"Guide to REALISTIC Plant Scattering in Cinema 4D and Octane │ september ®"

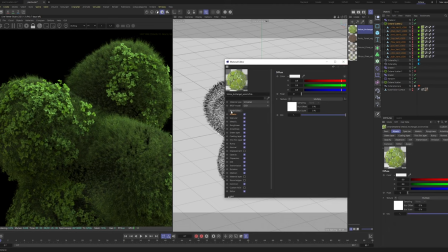1487s
The only thing I'd say is I kind of want to change the hue so it separates itself from the grass a little bit.
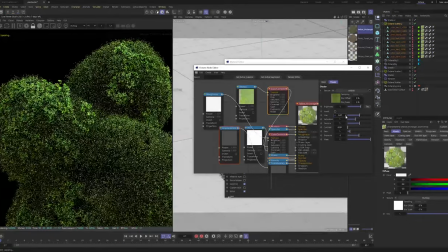1491s
But we can easily do that with our color correction node just here. We can either move that up, which will make it a bit more bluey.
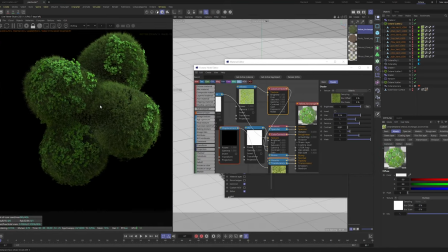1500s
But yeah, saturated. You can already see doing that alone has had a little bit of a nicer impact.
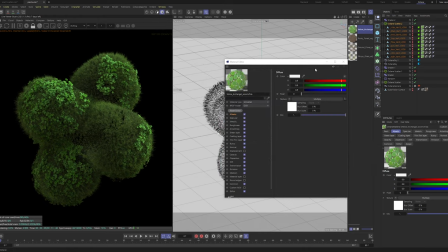1505s
It doesn't blend in with the grass as much. And I'd say we can almost leave it at that, maybe.
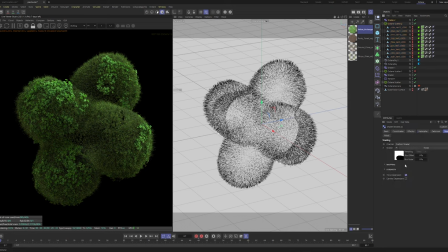1512s
Potentially 0.75 always seems to be a lucky number. We can leave it at that. We can even go as far as going in here and messing with the seed a little bit if we really want to. Just if we want to roll the dice a little bit with the way this is arranging. But I think something like this is quite
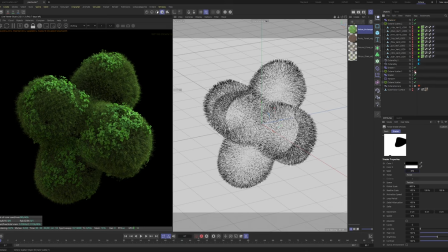1525s
nice. When it comes over the sphere like this, arranged randomly, it looks quite pretty, I think. And we can overlay our leaves. And you can start to see we're getting quite a nice natural look here. At this point, I kind of want to start tweaking with our lighting a little more.
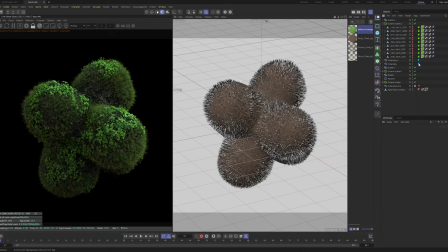1541s
We can get our dirt back in. And I want to play with, firstly, the HDRI. So we can go about rotating, seeing what angles sort of work. Obviously, that's far too directional.
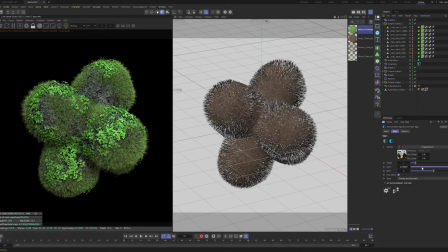1552s
But this lighting seems much more natural. Got a little bit of direct light there.
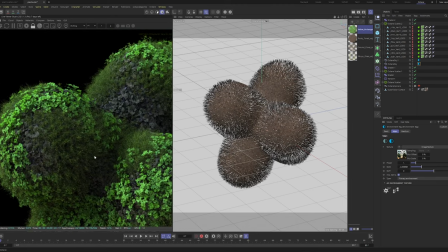1559s
We don't really have anything to be afraid of with these assets because the quality is really great.
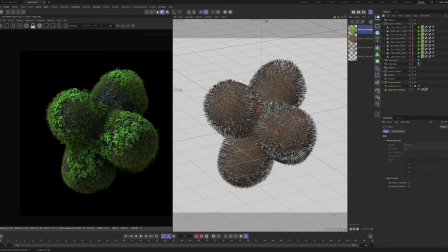1563s
Like the geometry, you have a lot of freedom with what you can work with, and you can create some really nice camera angles as well. If we just rotate our base geometry, all the
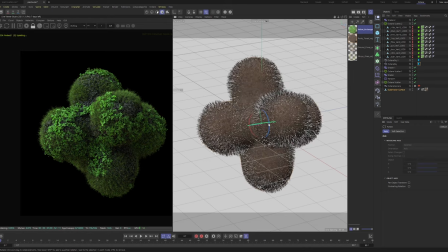1570s
scatter should follow.
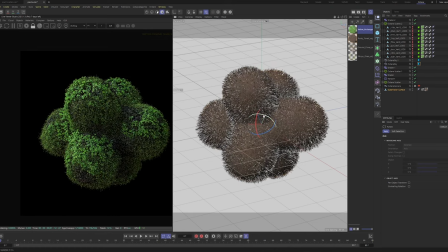1573s
And although it kind of looks like a soft body object, this geometry does seem to have some nice pitch.
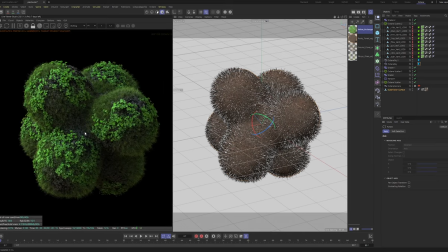1581s
We sort of cream out from the back and do a lot of justice with the scatter. I'd be inclined to leave it. I feel like I wouldn't even want to add any more at this point. I feel like all those three sort of work quite well together. You get a nice little bit of greenery mixed with the leaves, and it creates a nice grassy look.
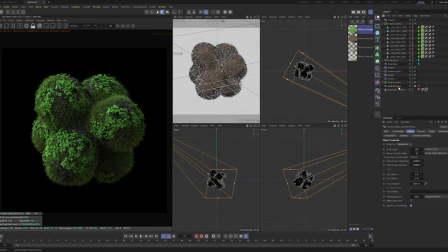1600s
In terms of lighting, what I'd do is I'd hop out. We can duplicate our camera so we can mess up with some more camera angles. But what I do is, as you see, we're working with a lot of cool natural light. As a rule of thumb, natural light always tends to be much more on the cooler, sort of bluer side.
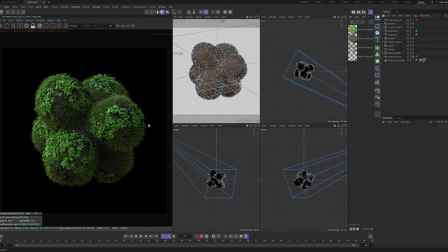1615s
So down here where it's a little darker, I'd think about adding more of like a warmer, almost sunlight type of tone for the sake of composition. And the way we go about doing that is setting to objects, lights, creating an area light, doing the same thing we did last session where we hit to animation tags, target, make sure this is set to the subdivision surface,
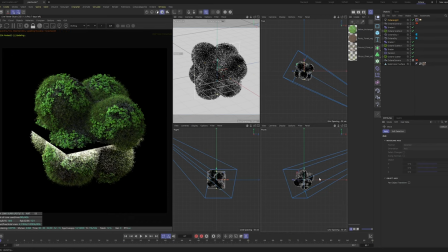1635s
and just moving this back a little bit in any direction for now.
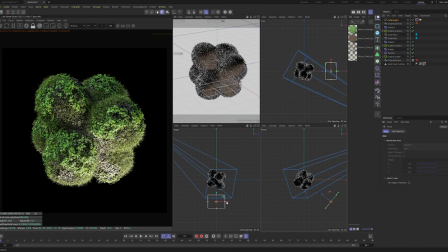1641s
That's about the right way, but we want it not here, but really to come from, you can see just where our angles are there.
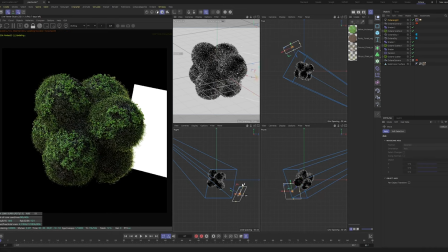1653s
So if we move this in a little bit, we want it down, almost down here,
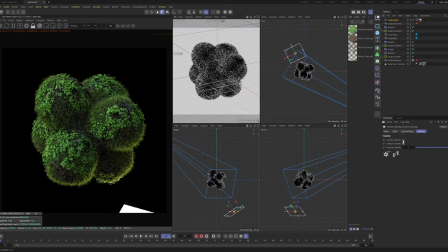1658s
and we can set our camera visibility to off, so we don't have that annoying little bit in the corner. We can scale this up so we're getting a bit more of a broader reach. And you can see we're getting a nice little, nice look there.
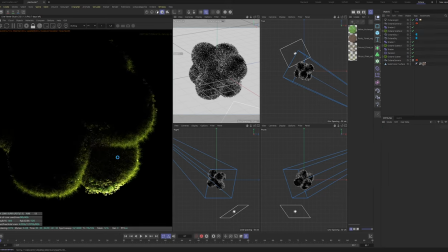1671s
We set this to primary environment, it shows just what that light's doing, and you get a nice little sense of the edges. It's already quite warm for some reason, but if we just head into the light settings and dim down the temperature a little bit,
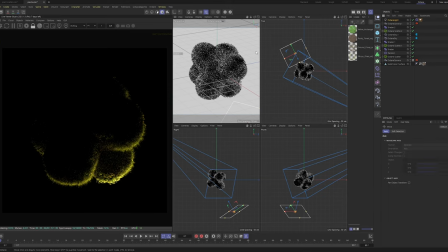1684s
you'll get a nice little sort of sun rising effect. And as we move this over, it should creep around the edges, just like this, which looks really nice. Those yellows there are a little too strong, so I'd be inclined to tone this down just so it's touch,
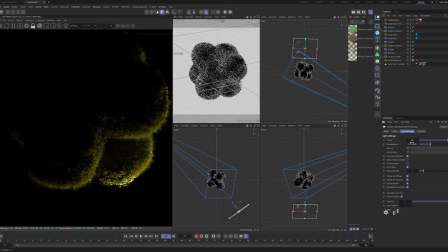1704s
maybe more like 80 rather slash zero.
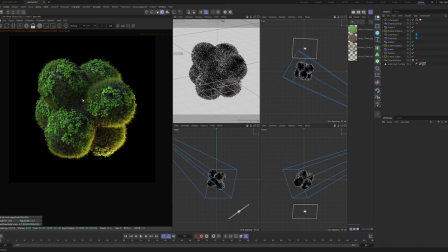1708s
And we can toggle our HDRI back on so we can start to see what we're working with.
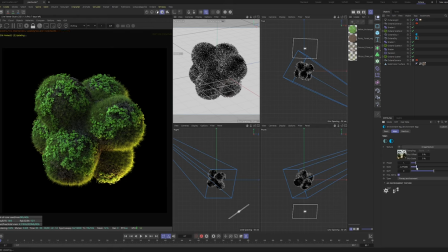1716s
We can even go about making this maybe a little less intense here by rotating where we want to. Maybe just like this, and we can start with our look developing process a little bit.